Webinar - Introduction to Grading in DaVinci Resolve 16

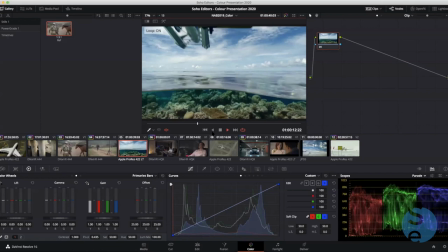989s
Now on this next shot, if I press play, I'll just turn on loop and we can see that we've got this lovely shot of a plane flying off into the background.
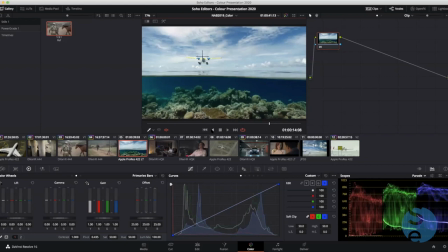997s
We're going to do a look on this shot. Now, if I don't want to work on the node that's already there, I can right click on it and go to add node, add serial, and that will add me a node downstream of the original. So anything I've done in here will be fed into here. In this one, I'm going to call it a look.
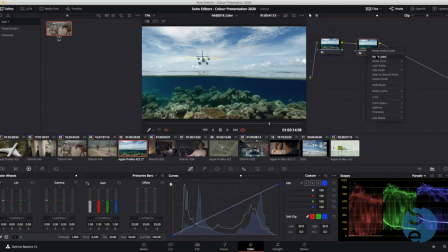1016s
So I can right click and go node label and type look. So I can tell everybody what I've done if I'm collaborating with this software with other editors in the collaboration environment with Resolve.
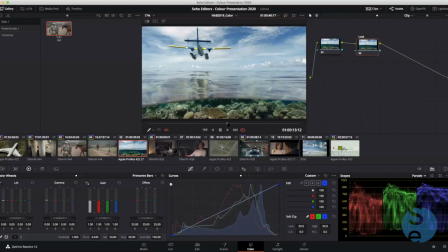1028s
Someone can be grading the shots that are happening in the same timeline as the editor's working. So you can get that really tense, tight and collaborative environment in Resolve and team up on the job. Now to make the look here, I'm just going to go back and just isolate my red channel.
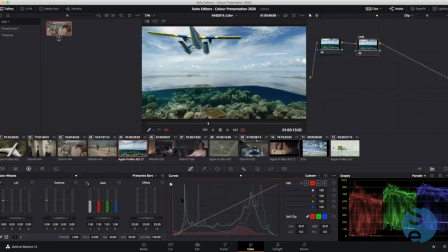1047s
This is a cross process look, which is a kind of a retro style look. And it relies on me creating complementary colors by adjusting the channels in different brightness ranges. So I'm gonna take the red channel. I'll go to the blue channel first and push that in actually.
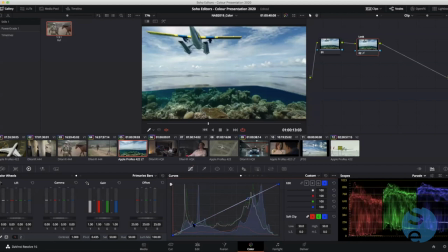1062s
So I'm gonna add 2 points to the curve just by clicking on them. And then I'll push blue into the sea. You can see the sea now getting very blue. And I'll take it out of the sky, so it'll start turning the sky sort of a yellowish color. So that's one part of the formula. And then I'll go to the red channel and do the opposite.
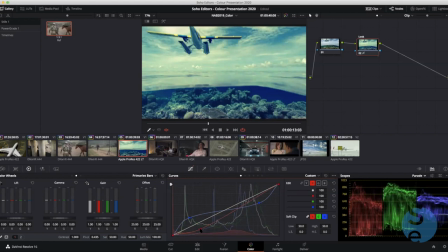1082s
So as I bring out red from the bottom, I'm going to create cyan in the sea, which is a nice feel for the sea. And I'll just bring red into the sky. So I'm getting that kind of burned sky look. And there you go. So we've created that look. I can do Command D to turn it on and off.
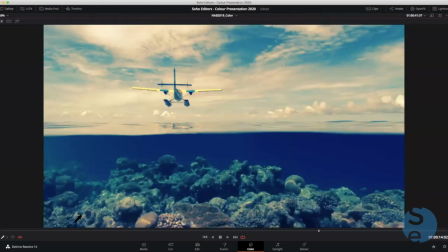1100s
I can go Shift F, which will take me to my cinema view, which you can still see in Zoom as far as I'm aware. And then I can see before and after. If I do Shift F again, I'll get back to my overall interface.
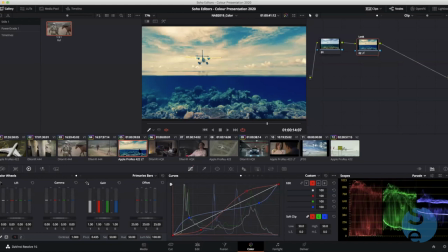1116s
Good. No problem.
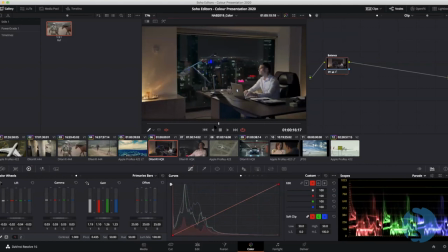1118s
So now if I go to the next shot, in this one, we've already got a grade done, Command D, see before, it's just a subtle balancing grade. And in this one, we're going to create another look, which is a sort of bleach bypass look,
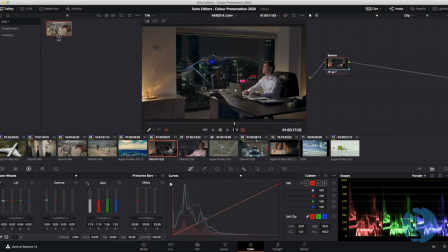1133s
which with a sort of blue feel to it. The bleach bypass is describing a formula where you're effectively bypassing a cleaning the silver off the film in a lab process.
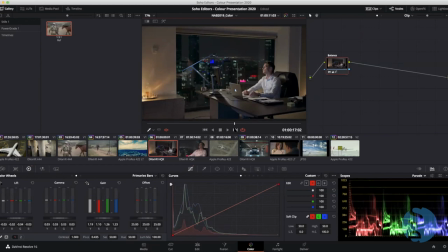1146s
So it's very organic. It actually essentially makes a high contrast black and white desaturated visual. So that's what I'm going to do. Again, I don't want to work on this node. The way I think of nodes is one task per node, if possible. So I'll add a node.
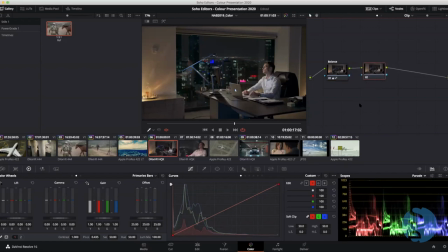1163s
Now I did that with the shortcut Option S, which gets you to add a serial node downstream of the one you've selected. So now I've got a complete set of tools. I've also set the tab key to my node label in my keyboard customization.
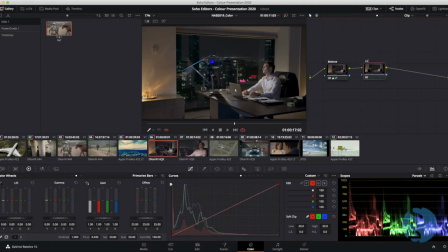1179s
So I can just hit tab and call this one the look. And there we go. Now in this one, I'll create that bleach bypass look. So for that, I need to add contrast. Now, just to point out, if I add contrast at the moment, I'm driving the picture down.
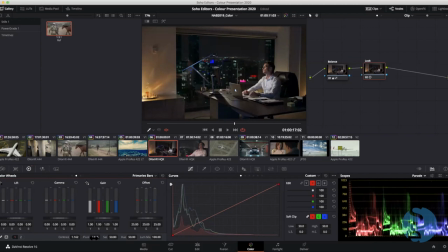1195s
It's getting darker and darker. And that's because the pivot, most of the information's below that pivot. If I take the pivot earlier now or lower, I'm moving that pivot earlier on my scopes, lower on my scopes. So the scaling is happening, pushing it up.
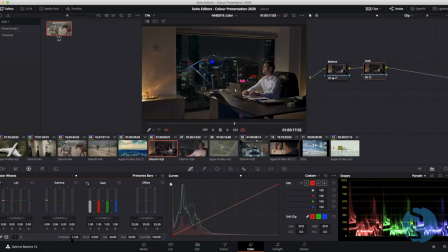1212s
If I move the pivot up to the very top of my parade, all my contrast will drive it down, the darkness down into the shot. So I've set a nice moody environment. I now need to take out some saturation. So I'll desaturate to say 40%.
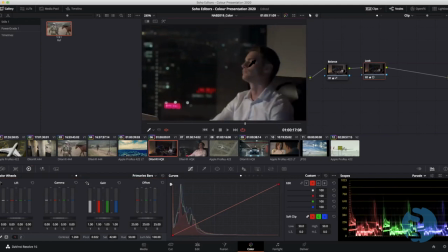1228s
Remember, you can roll in and look at what you're getting in terms of skin tones, just to make sure you're not losing them all. And finally, I need that look.